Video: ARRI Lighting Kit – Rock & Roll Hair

So with this shot of Lindsay we did kind of a commercial rock and roll video look and I did all of this with the four lights out of an Aerie SoftBank kit.
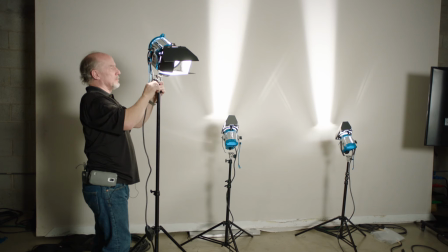[0:14]
So I have an open-face 750 watt Aerie light then a 650 watt Fresnel and two 300 watt Fresnels. So light by light what I did is I took the 750 open face and put it in the small Chimera light bank that's my main light source and I've got it right over the top of the lens just above the frame and that creates this beautiful soft wrap of light on a person and creates great catch lights in the eyes. Below me is a white card and we would say we've maybe tabled it but I just set a white card on top of two Apple boxes. It takes some of the main light bounces up and fills in the shadows underneath her jawline and also a little bit here and you might see it in the eyes as well.
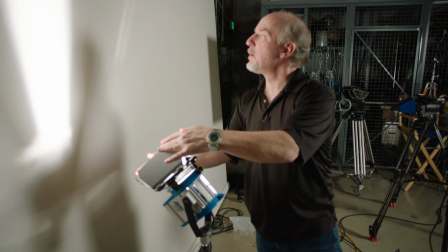[0:50]
Behind me the two 300s are on short light stands and they're kind of jacked up with the doors pinched down full flood going straight up the white wall and we let them overexpose and it kind gives that rock and roll feel.
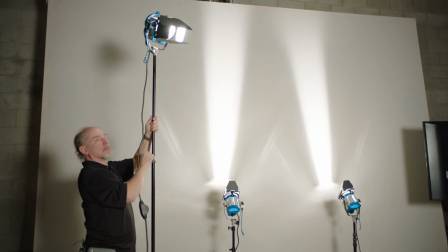[1:00]
And then I set a 650 watt frame angle up high on a stand because she has a great head of hair and I wanted a hot backlight on her.
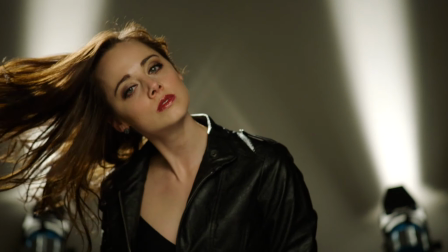[1:07]
I don't have a great head of hair so for me I've left it off but with somebody with a great head of hair and we shot some slow motion it looked really terrific. Now if I were to turn this light on for me it gives a very different look and what you'll see is an intense highlight across the side of my head and face and again my rule in this kind of work is if you don't have hair you don't necessarily need a hair light.
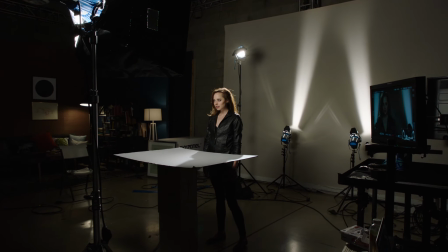[1:29]
So be careful with placing a hair light because you think you need to. Someone with a head of hair like me, it may be better just to let it be. So if we turn it off again, you can see there's plenty of separation between me and the background, and it's actually a nicer look.
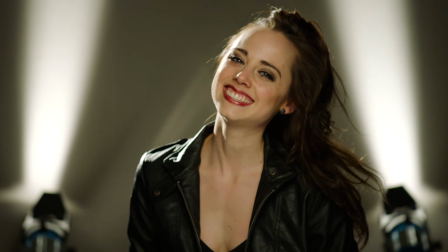[1:41]
We want to focus the viewer's attention on my face, not distract them with things like hair light if it was overexposed or anything like that.
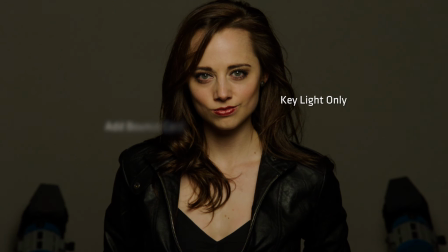[1:48]
So a very simple setup. We've got a lot of production value out of just four lights. Two 300s, a 650,
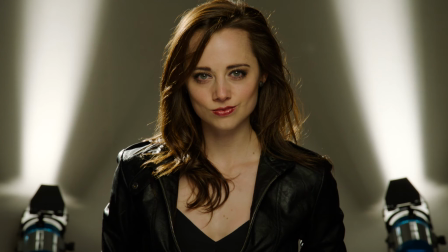[1:54]
and a 750 open face with the Chimera light bank it's a great look and as the more you start to understand lighting you can see you can do a lot with just a few lights